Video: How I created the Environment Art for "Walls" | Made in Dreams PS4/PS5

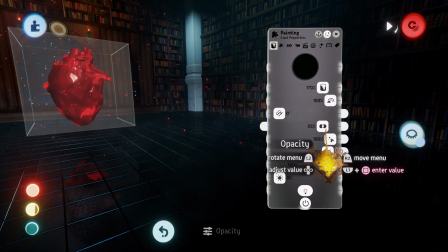8:15 So if it would be 100%, obviously you wouldn't see below it, but so you can see down the reflections.
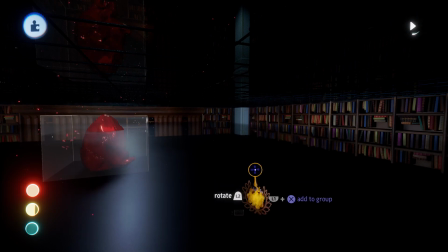8:23 And then to smooth it out, I used the same flag again on a middle way with a very low opacity.
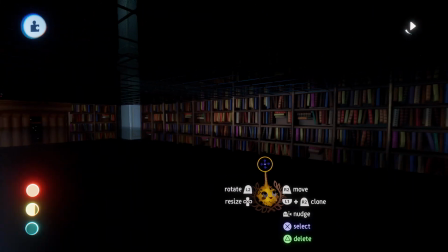8:31 Here we have a 50% opacity, so it kind of smooths it out.
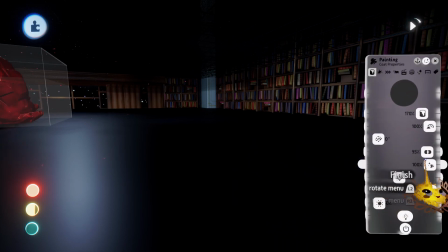8:36 And then a bit lower we have a full opacity, or 95%.
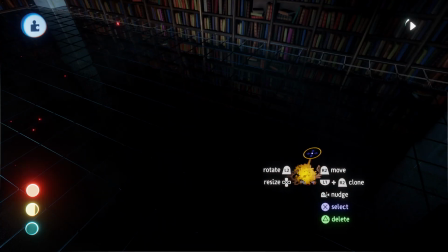8:41 So because if it would be low like this, you would kind of see that it just ends.
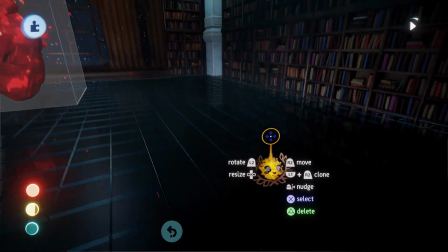8:47 But like that, we smooth it all out, we add almost a realistic reflection to it, and as you can see here,
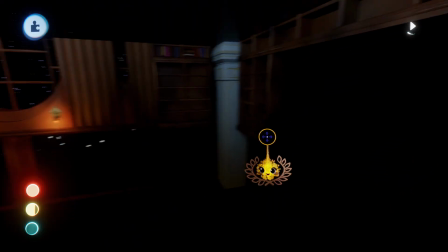8:54 those are all just, reflected one down, and after that there pretty much comes not too much anymore.
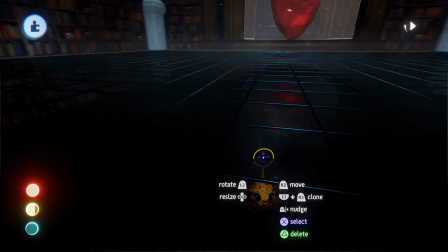9:02 So that is how I did the reflections. On top of that, I added a very detailed
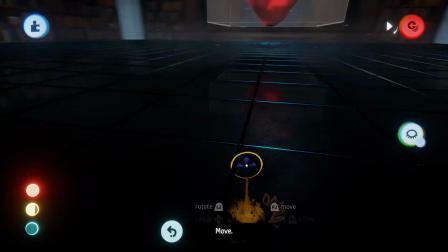9:11 3D floor that is just strings mainly,
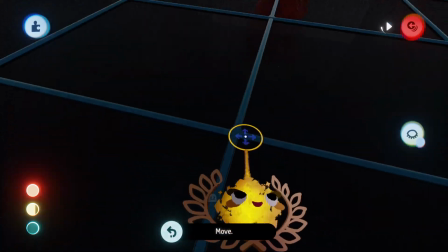9:17 with a little bit of that, like a little bit,
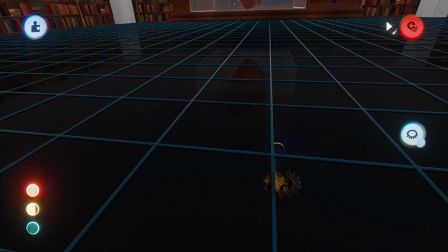9:23 a cube to align them and connect them as well.
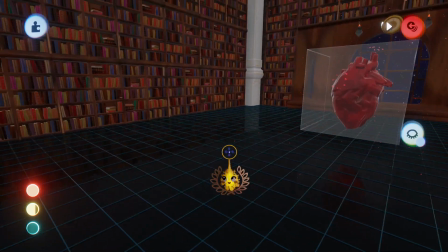9:28 And then we have it perfectly aligned with the flag here. So that is it for the reflective ground in general.
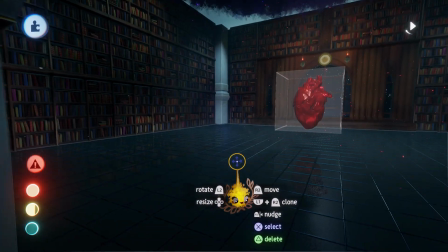9:36 Some of you were asking about that, and if it's actually a real reflection or if it's just really mirrored down.
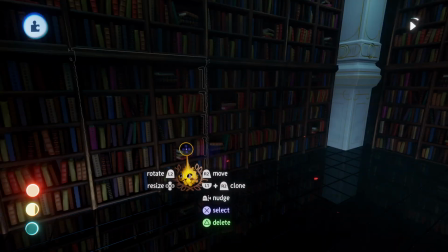9:45 And yeah, for the bookshelves, I created one very detailed asset from scratch here.
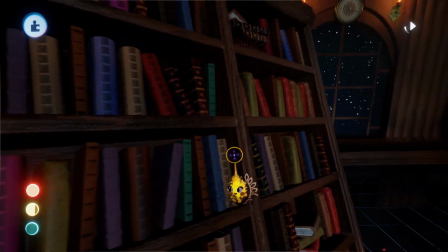9:52 You can see how it has a very detailed and high quality wood texture as well, quite a detailed shape in general.
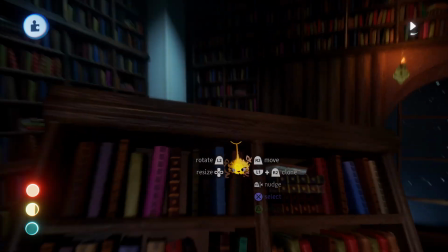10:02 Wanted to make it really cool and a bit ancient as well.
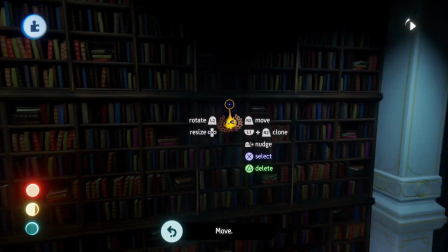10:07 And those are easily lined up together, and yeah, you can just stack them.
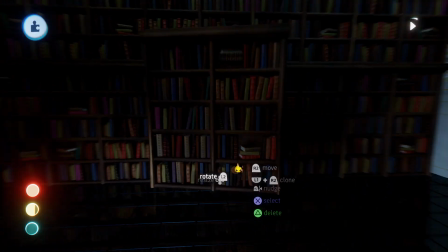10:13 So, and I also try to make the books look natural in how they're standing in here.
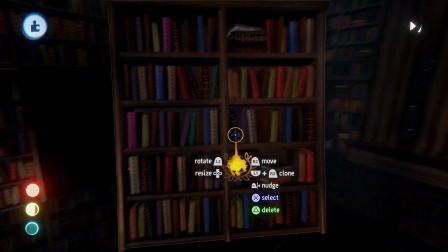10:19 You can see how I made lots of different book designs, but it's actually not that many books,
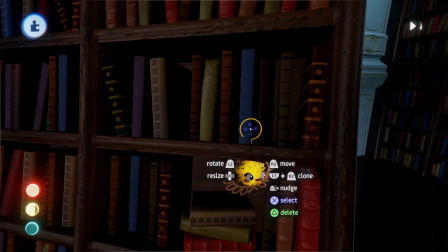10:26 not that many different books, because in some I just changed up the color.
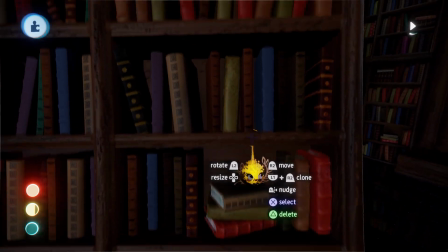10:31 So mainly it's like three different book designs, I think.
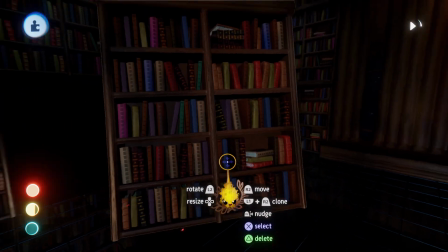10:35 But switching up with so many different colors and designs and saturations and all that stuff, and you know,
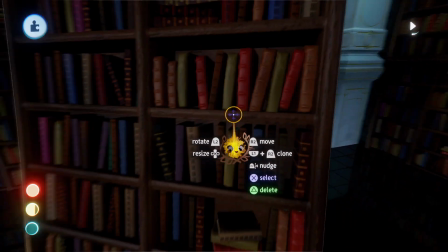10:42 putting them in that way, leaning onto each other, I think it all looks quite natural,
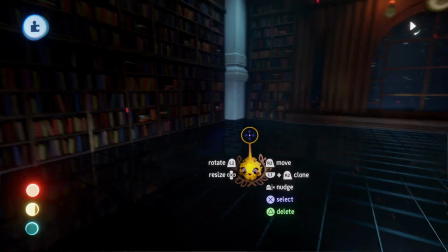10:48 and also you barely see it repeating if you don't really completely focus on it.
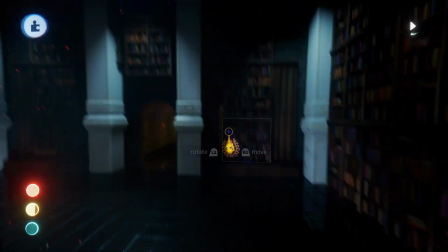10:54 Obviously it's quite hard because I would need to sort every single one on its own, but yeah.
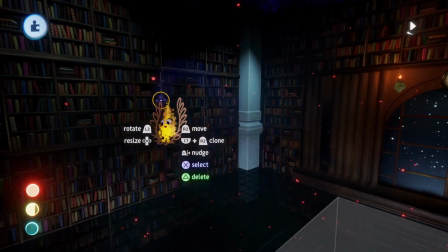11:01 So that was mainly how we wanted the walls to be featured by those bookshelves, also having it almost, you know, quite high,
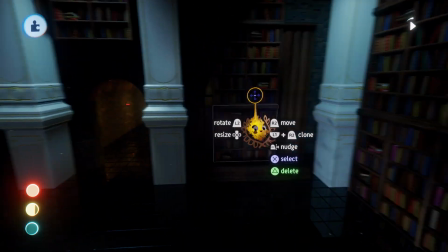11:11 surrounded everywhere, but it was obviously quite hard to just put them everywhere without having anything.
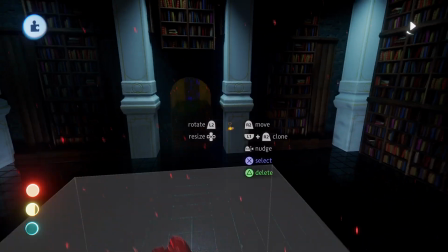11:17 So we still had that window, obviously, we still had the entrance here,
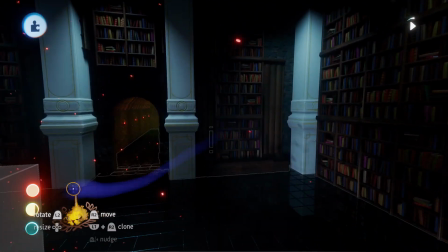11:21 so I thought about ways of how I can actually do it, also with the limited resources I had.
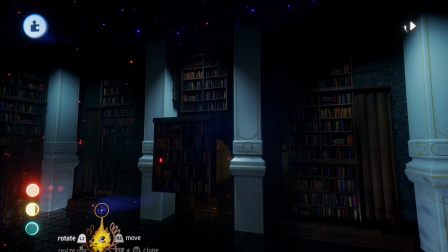11:28 So if I would copy one more bookshelf, it would go to
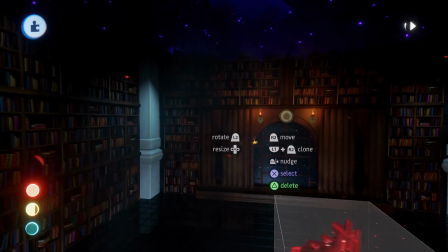11:32 97%, so we're pretty much on the limit with those bookshelves, and I think the solution I found is pretty cool.
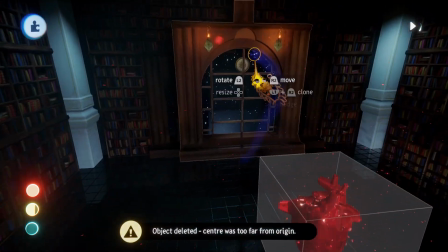11:40 Especially because I made that detailed window for the wall.
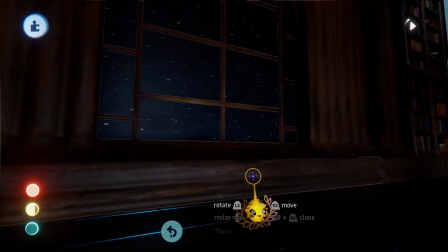11:46 Also features very high quality wood texture again.
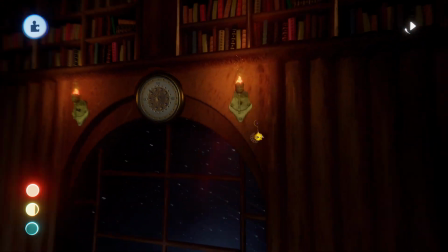11:51 I've shown you guys how you can create a wood texture in previous videos quite a bit.
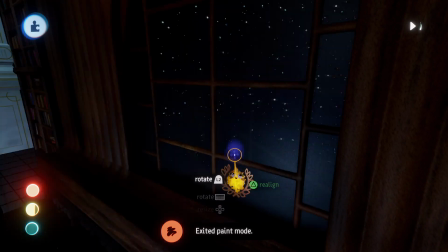11:57 Also made these strings for the windows. The window itself is another flag that we used here, which is a very nice addition, I think.
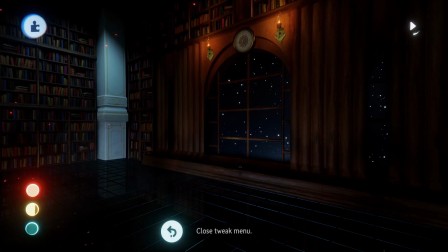12:05 Makes it look quite detailed and natural. And there I also used my clock.
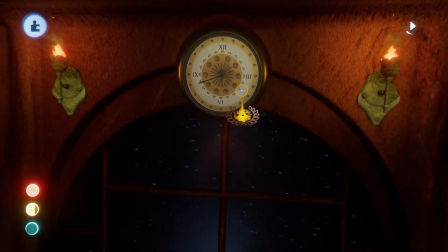12:13 This is the only asset that I used from which I had before.